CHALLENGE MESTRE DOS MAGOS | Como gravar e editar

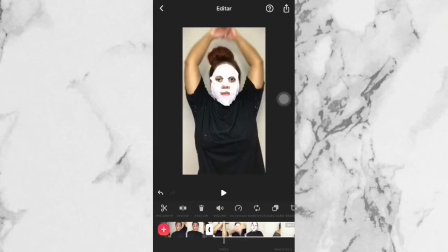Quando eu fico embaçado Eu vou selecionar o vídeo Vou clicar em dividir Vou excluir a parte que eu não quero mais E vou à procura da parte da mão,
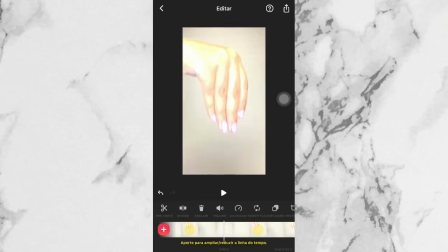gente Sabe aquela parte da mão Que também mostrei pra vocês nos bastidores Que eu tava fazendo como se fosse O efeito de a mão subir assim Porque parece que a pessoa meio que desaparece, sabe? Então eu vou à procura dessa parte Vou fazer um corte bem pequenininho Quando a mão sobe
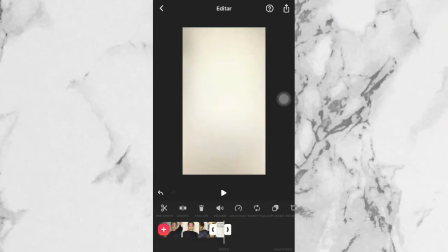e a tela fica toda em branco E o vídeo ele fica meio que pronto Entendeu?
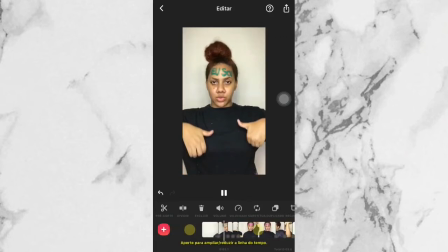Eu volto pra vocês verem aí como é que fica Mas ainda assim, nesse aplicativo eu vou alterar a cor, né?
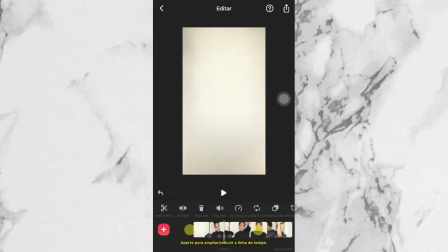Colocar contraste, brilho, entendeu? Pra ficar algo mais vivo E esse foi o resultado, gente Eu salvei a parte do vídeo, né?
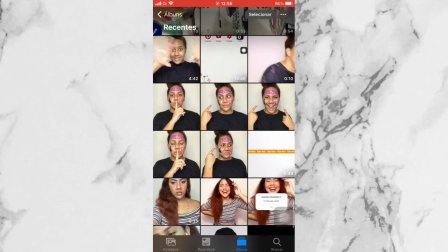E fui mostrar pra vocês já ele prontinho, tudo ok, na galeria Essa primeira parte, ainda falta a parte final, beleza?
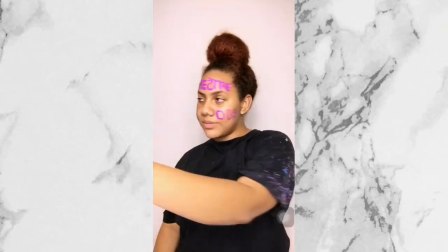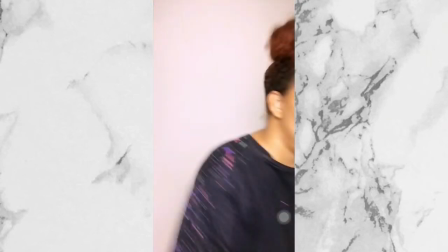Tá vendo que tá faltando a parte final?
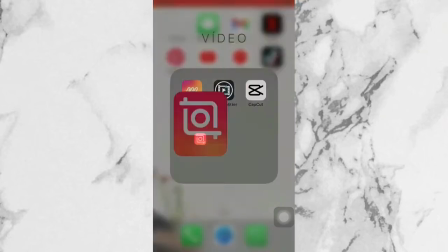Pronto, é nessa parte que vamos mexer agora Eu vou abrir novamente o enxote Vou abrir essa parte, né?
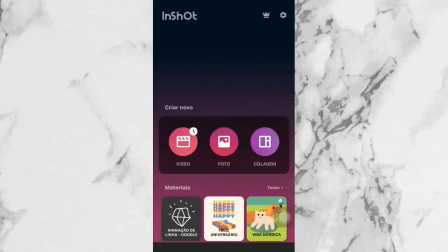Essa parte 1 que eu mostrei pra vocês sem a parte final Mostro pra vocês novamente no aplicativo Pra vocês verem que não tem a parte final
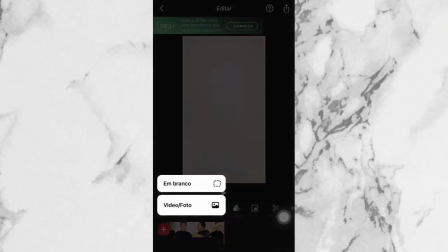realmente Acaba ali na tela em branco Aí eu vou clicar no maizinho vermelho E clicar em vídeo e foto E selecionar o vídeo O vídeo que eu
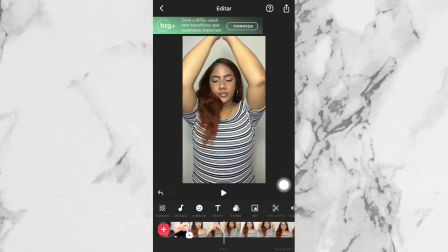gravei a parte final que também vocês viram aqui Beleza? E aí eu vou em busca da parte Que eu tô Fingindo que eu tô descendo Fingindo que eu tô tipo, ah, sei lá Teletransporte cai aqui, sabe? Aí eu vou na melhor parte que eu Achei do vídeo,
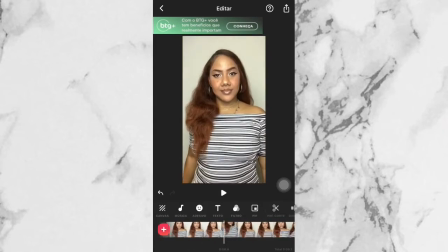sempre isso Eu repito o movimento por diversas vezes Mas eu vou encontrar a melhor parte Quando eu encontro,
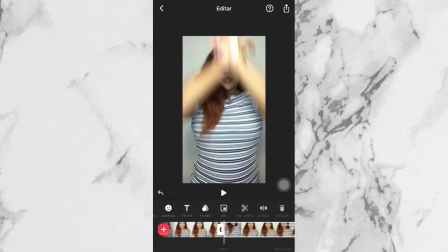eu seleciono o vídeo Clico em dividir A mão tem que ficar assim, embaçadinha, beleza?
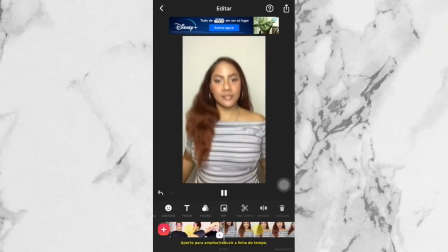Vou excluir a parte que eu tava procurando E vou excluir Então fica mais ou menos assim, desse jeitinho que vocês estão vendo Tá vendo? Parece que eu tô caindo Assim, do nada E aí, gente,
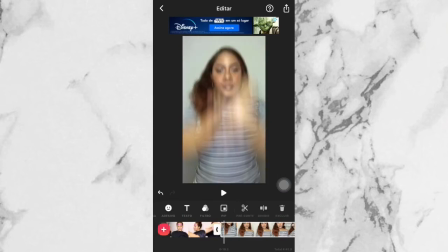depois disso A única coisa que eu vou fazer Vai ser ir à procura Das partes que eu tô dando Close, beleza? Dou close aqui, aí eu vou, corto Dou close ali, aí eu vou, corto, sabe?
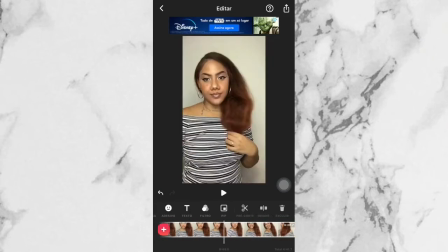Coisa simples mesmo Esse final aí é meio basicão Não tem muita coisa que,
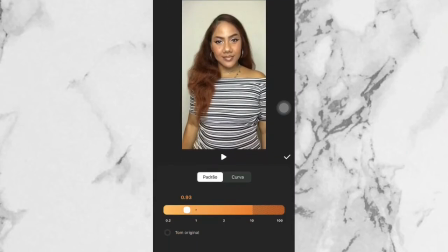tipo, ah, tem que ser desse jeito Não, mas são as partes que você quer Quando eu faço as partes, né?
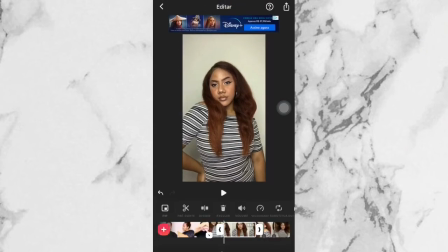Os cortes dessas pequenas partes, esses pequenos closes Eu vou botar em câmera lenta Porque eu gosto muito desse processo Deixar em câmera lenta Aí eu vou,
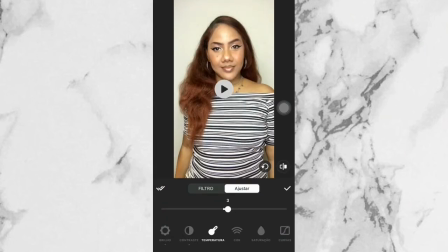gente, vou alterar em seguida, né? As cores, como eu disse pra vocês na primeira parte Eu boto brilho, boto contraste, boto luz Boto um monte de coisa pra dar uma vivada nessa imagem Porque fica bem apagadão,
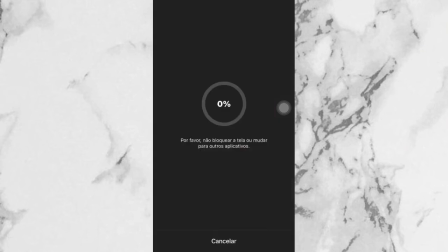estranho Aí eu sempre mexo assim um pouquinho nas cores Salvo esse vídeo e em seguida já vou pro aplicativo Capicult Como eu
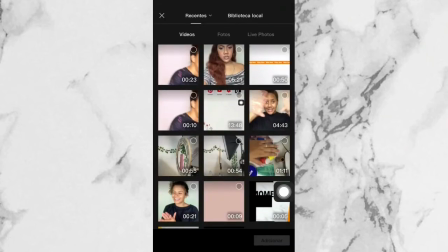disse pra vocês, gente Vocês conseguem fazer isso tudo dentro do aplicativo Capicult Só que eu gosto do
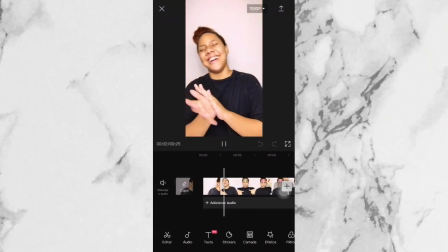shot também Por isso que eu fico dividida entre os dois Vou carregar esse vídeo no Capicute,
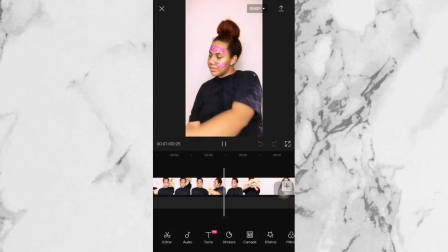beleza? O vídeo já vai estar completo agora, como vocês vão ver, ó Subir,
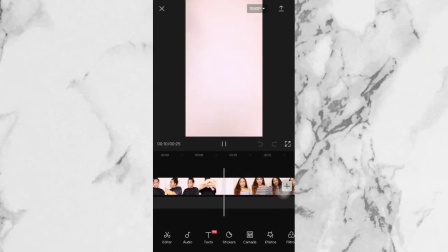descer Só que eu achei que essa parte em branco ficou muito demorada Não ficou batendo o ritmo da música Aí o que eu faço? Eu seleciono essa parte E vou fazer um pequeno corte, sabe gente? Dessa parte em branco, pra deixar algo mais rápido Aí eu vou selecionar e vou...
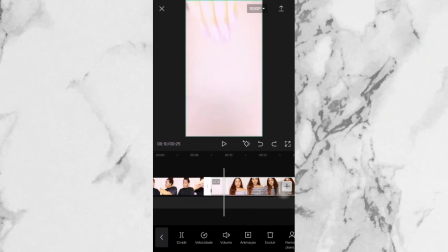Mesmo processo, seleciono o vídeo, clico em dividir E a parte que você não quer, você exclui Só que depois que eu excluí Eu achei que ficou muito rápido Vê só, vejam bem Ficou tipo muito rápido, sabe? Aí eu fui fazendo o ajuste Com as próprias mãos Aumentando o tamanho, né?